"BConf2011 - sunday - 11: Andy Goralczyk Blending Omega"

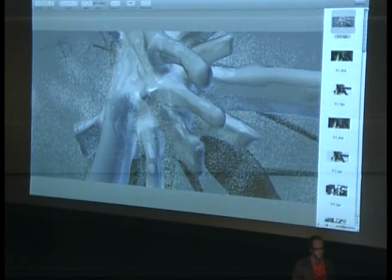(33:29)
Yeah, but I mean, compositing, like color correcting one OpenXR frame doesn't take that long, really.
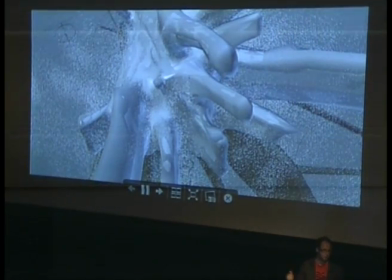(33:37)
It can be just really fast, and I hope with OpenCL compositing, it's going to be even better.
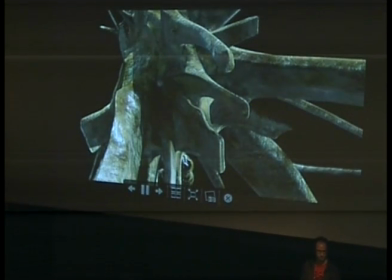(33:43)
I mean, yeah. And also, After Effects sucks for that kind of stuff.
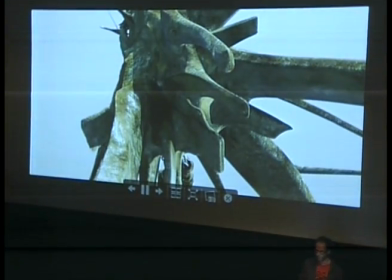(33:54)
This is the other frame, so we just bring the mesh together into the scene, render the smoke layer.
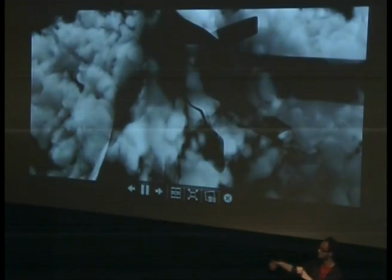(34:01)
These are all the fluid particles. They're just like basically spheres that are.
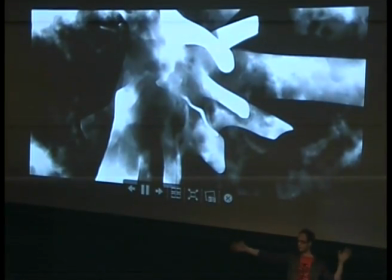(34:07)
That kind of tell the volume that there's a smoke thing going on.
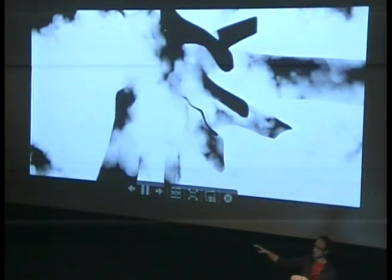(34:13)
So there's little spheres of smoke, and in the final animation you can't really see that there are spheres, but it's since like fluid particles,
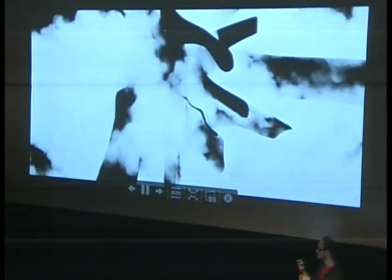(34:21)
you kind of can give the particles an attraction to each other,
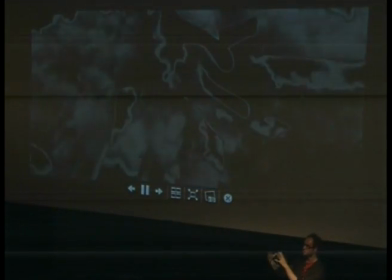(34:26)
and so things stick together a bit more nicely, and
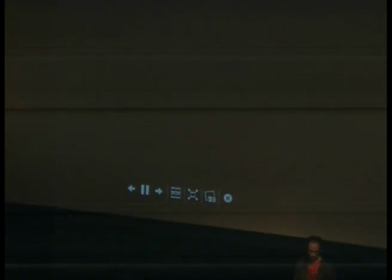(34:32)
everything hopefully behaves like a mass of smoke. This is the masking I was talking about.
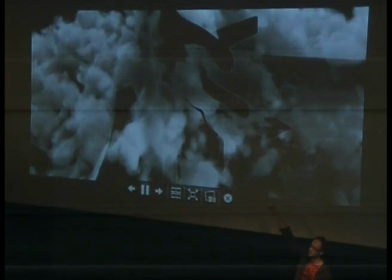(34:39)
So I had to mask out the edges somehow to bring them together,
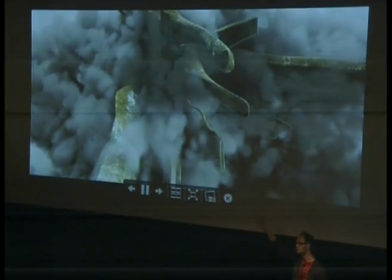(34:42)
because like things that overlap smoke kind of give bad anti-aliasing right now, even with full sample oversampling right now.
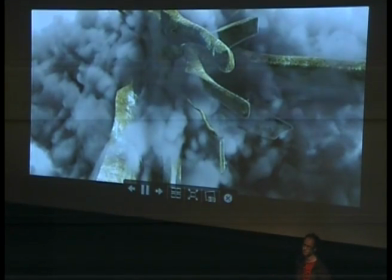(34:48)
I don't know what's the problem with that, but hopefully someone's going to look into that.
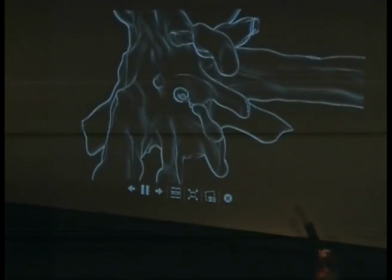(34:54)
This is, you can't really see that, but this is a distorted mesh. It's on a separate render layer. It's also blurred, and this is kind of mixed together using some z-depth effects to
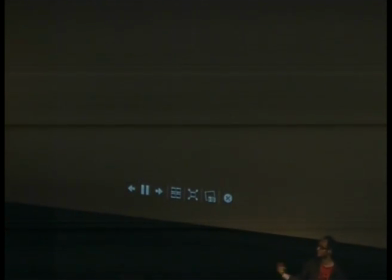(35:10)
also distort the background and also to kind of
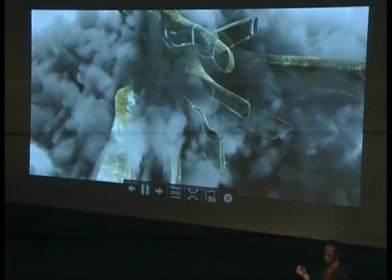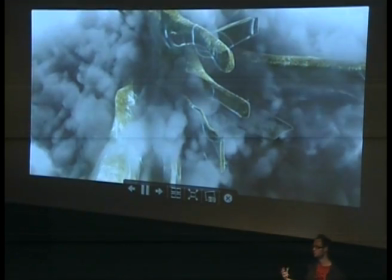(35:23)
give it a bit more like a really, really slow moving, cool flame that's on top of everything.
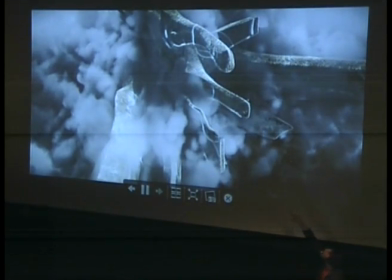(35:33)
And again, we're entering the final compositing stage. This is the final graded image.
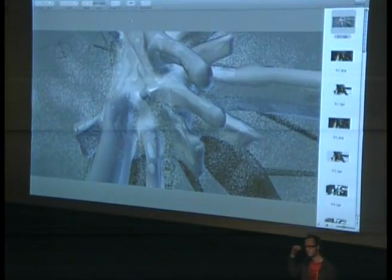(35:40)
All right, any questions to that? I can also show you the notes for that. I'm not sure if I can understand. Oh yeah, right. All right.
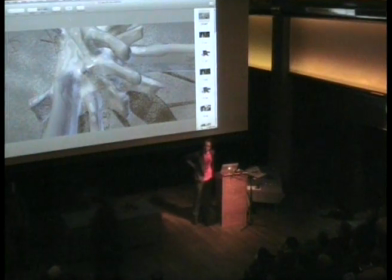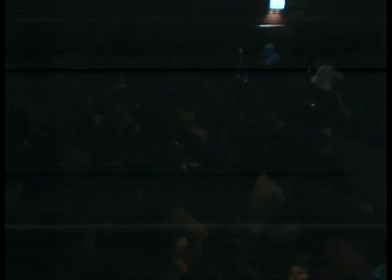(36:07)
Well, basically, I can show you how it's done. I mean, if people are interested in that, right?
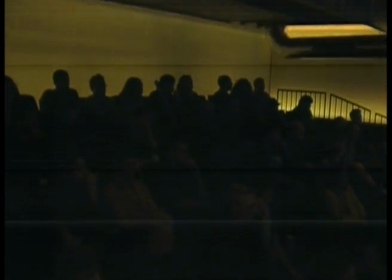(36:11)
Yeah. Okay. So, you have seen this, right?
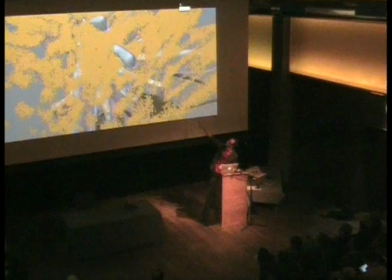(36:16)
So this is fluid particles. It's just one particle system. This is a deflector. To render all that as a fluid takes some time, so I didn't want to do that.
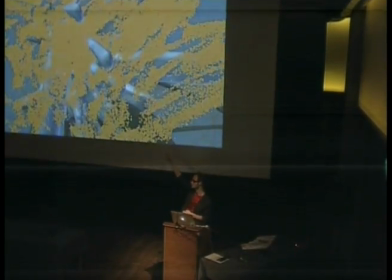(36:30)
But so I needed something to drive the volumetrics, and I kind of wanted it to behave like a mass of things.
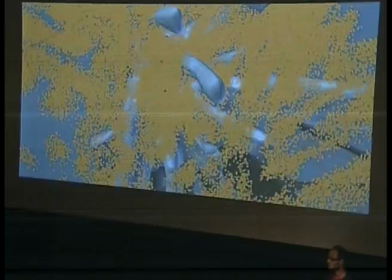(36:40)
For everyone who knows Blender particles, they're quite good at, like, if you do lots of really, like,
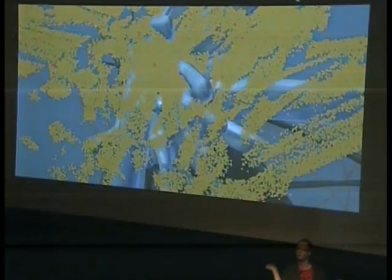(36:47)
lots of things, like everything kind of bounces into any direction, that's cool.
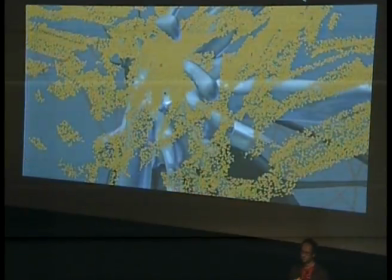(36:53)
But if you want to have something that behaves like a mass, it's not really good to use the default physics type for that.
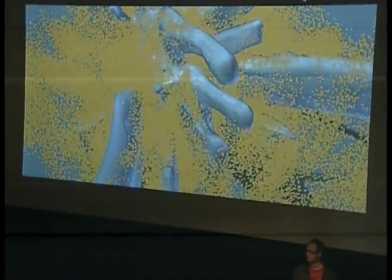(37:01)
So that's what fluid particles are good for.
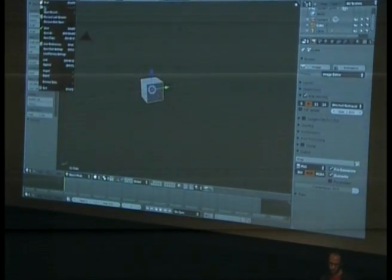(37:09)
I'll just quickly open that file. I'm not sure if it opens fast.
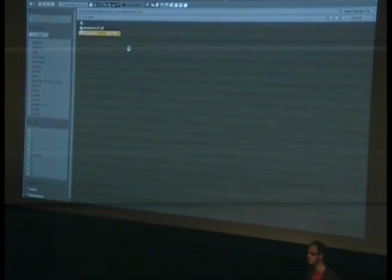(37:20)
I don't think it will open fast.